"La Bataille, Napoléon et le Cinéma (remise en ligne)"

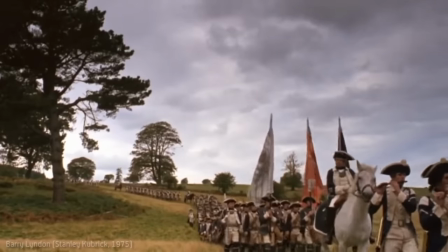Si cela avait l'air si simple, c'est parce que selon une conception historique assez révolue des guerres d'ancien régime,
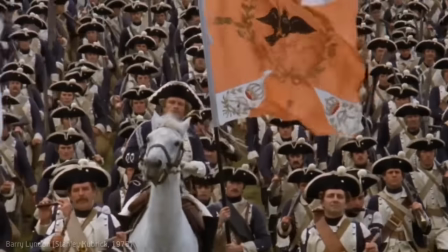on a vu évoluer, se former et se développer un ordre de bataille parfait, proche des figures géométriques que l'on aurait pu dessiner sur un papier.
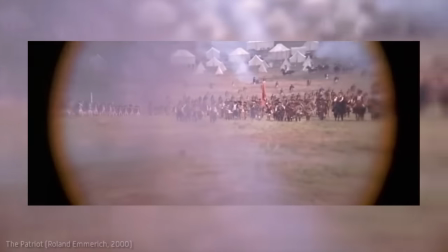Et toujours selon cette conception révolue, les généraux commandant chaque armée auraient pu, eux aussi, comme le spectateur, embrasser le champ de bataille de leur vue.
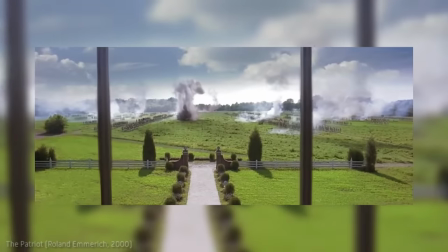Après tout, il s'agit simplement de deux lignes qui se font face.
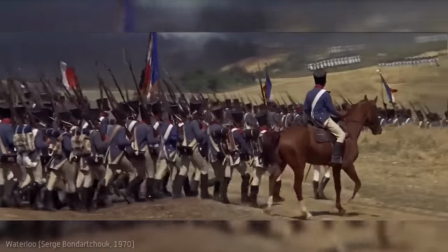Là où les guerres de la Révolution et de l'Empire changent la donne, c'est que justement, les armées sont composées de nombreux corps mobiles, recevant des ordres en dehors de leur champ de vision,
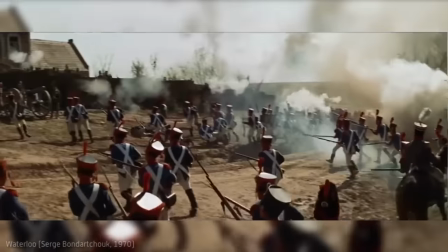et qui se rencontrent à des moments et à des endroits différents.
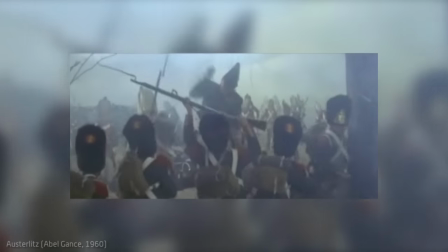L'aspect décisif de la bataille a donc lieu à plusieurs lieux, au même instant, et à part quelques moments clés,
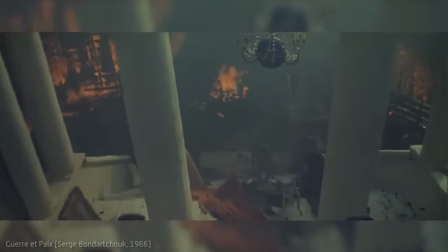l'affrontement devient un ensemble d'actions qui se chevauchent et que l'on ne peut plus narrer avec cohérence et simplicité.
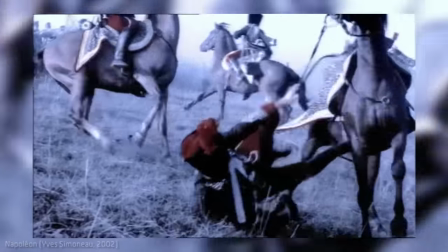Trop d'événements peuvent donc avoir lieu hors champ. Ainsi, pour filmer la véracité d'une bataille, il aurait fallu que l'œil du réalisateur soit partout.
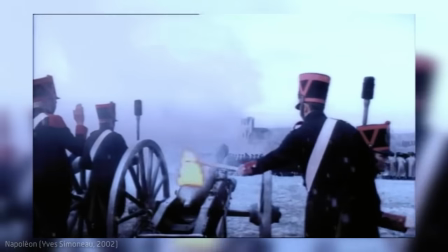Il faut être capable de réincruster dans le décor même un nombre de faits et d'effets infiniment plus considérables que ceux que peut capter l'œil et le cerveau humain.
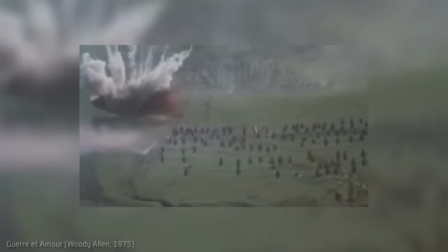Et c'est justement cette contrainte d'une seule réalité en trois dimensions que les réalisateurs tentent désespérément de combler,
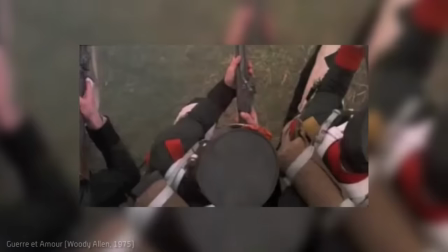en multipliant le regard du spectateur dans le temps et l'espace en des flashs permanents, ici et là-bas, maintenant et avant.
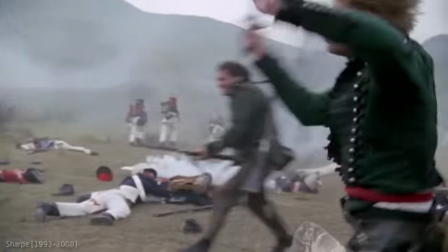donnant un sentiment général de saturation et souvent d'incompréhension qui finit ou par vous lasser ou par vous filer une bonne crise d'épilepsie.
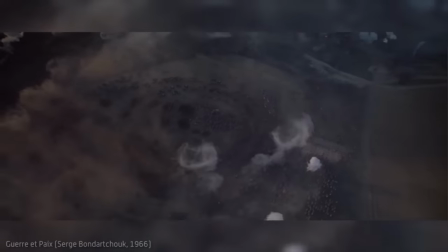Si Balzac avait baissé les bras rapidement devant cette quête de l'œil absolu,
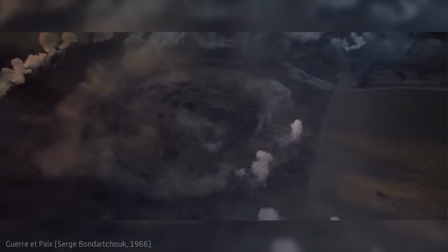on peut dire que Bandarchuk, fort de l'arrogance des nouvelles technologies et de ses moyens au-dessus de tous les autres,
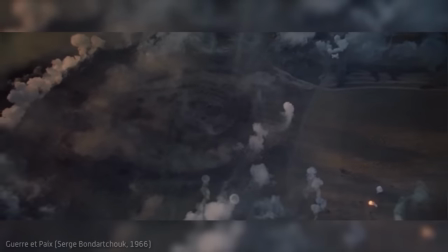est étalé à ses devants à bras-le-corps.
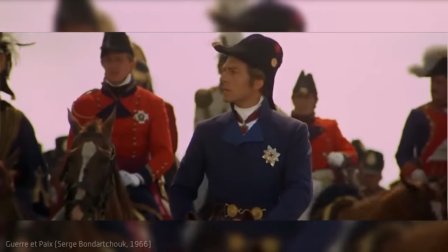Si son Waterloo tombe très rapidement dans la narration facile du roman national, construisant la bataille comme une suite de chapitres et de péripéties bien connues,
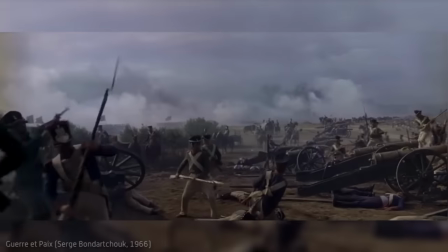le guerre épais, dans ses séquences saturées, arrive malgré lui à faire passer un message constructif.
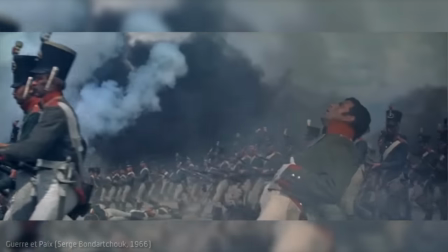Mais le problème, c'est que le mérite ne lui revient même pas, car voulant être fidèle à la lettre, à l'œuvre de Tolstoy, il reprend simplement sa philosophie.
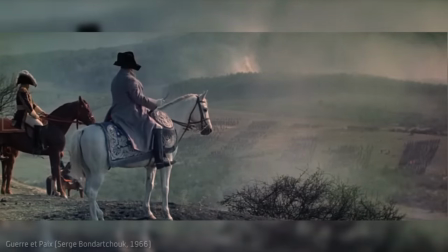Ainsi est balayée l'idée d'un génie individuel. Pour lui, la vanité de commandement et d'ordre n'est qu'une étiquette.
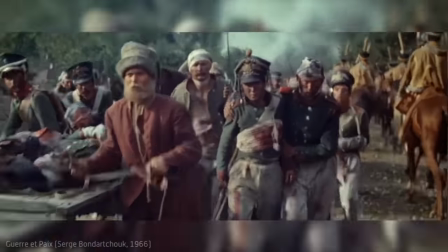faisant ainsi qu'une bataille ne dépend quasiment jamais de ses meneurs, mais de toute la masse des participants ensemble.
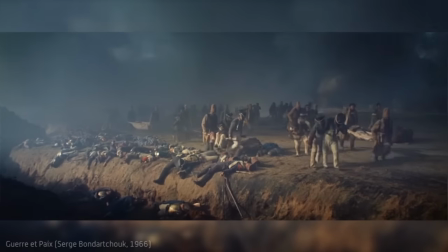Pour lui, il n'y a pas multiplicité de causes au résultat d'une bataille,
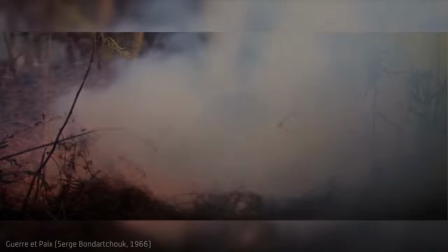mais bien une chaîne infinie de causes minuscules créées par chacun de ses acteurs.
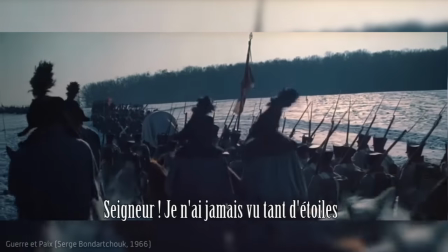Bandarchuk s'est placé en archétype du metteur en scène, sorte de dieu à qui l'image finale appartient.
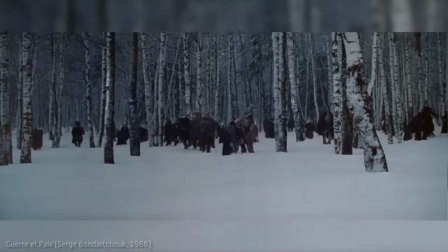Et lui aussi s'est perdu dans cette vanité napoléonienne de pouvoir tout contrôler.
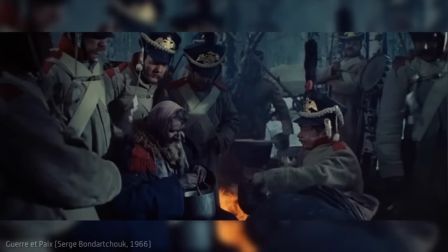Mais, malgré lui, ou tout du moins dans le respect de l'œuvre de Tolstoy, il est parvenu à nous montrer une vérité.
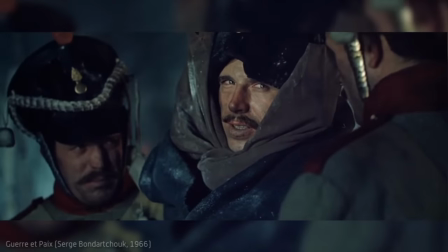Une grande partie des réalités de la guerre nous échapperont toujours. Comme elles échappaient aussi à l'ensemble de leurs participants.
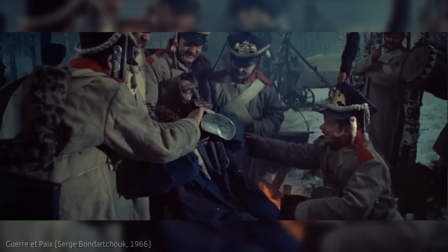Participants qui, eux, n'étaient que des hommes.
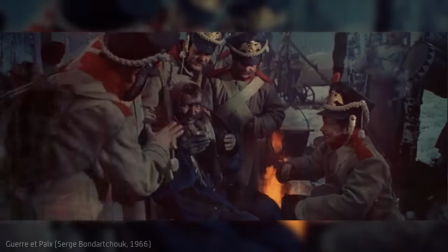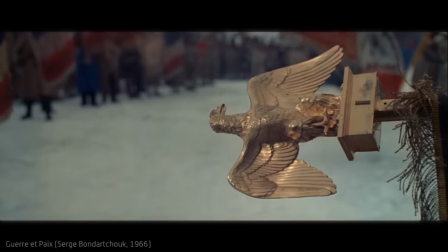Je vous remercie de m'avoir écouté et je vous souhaite une bonne journée.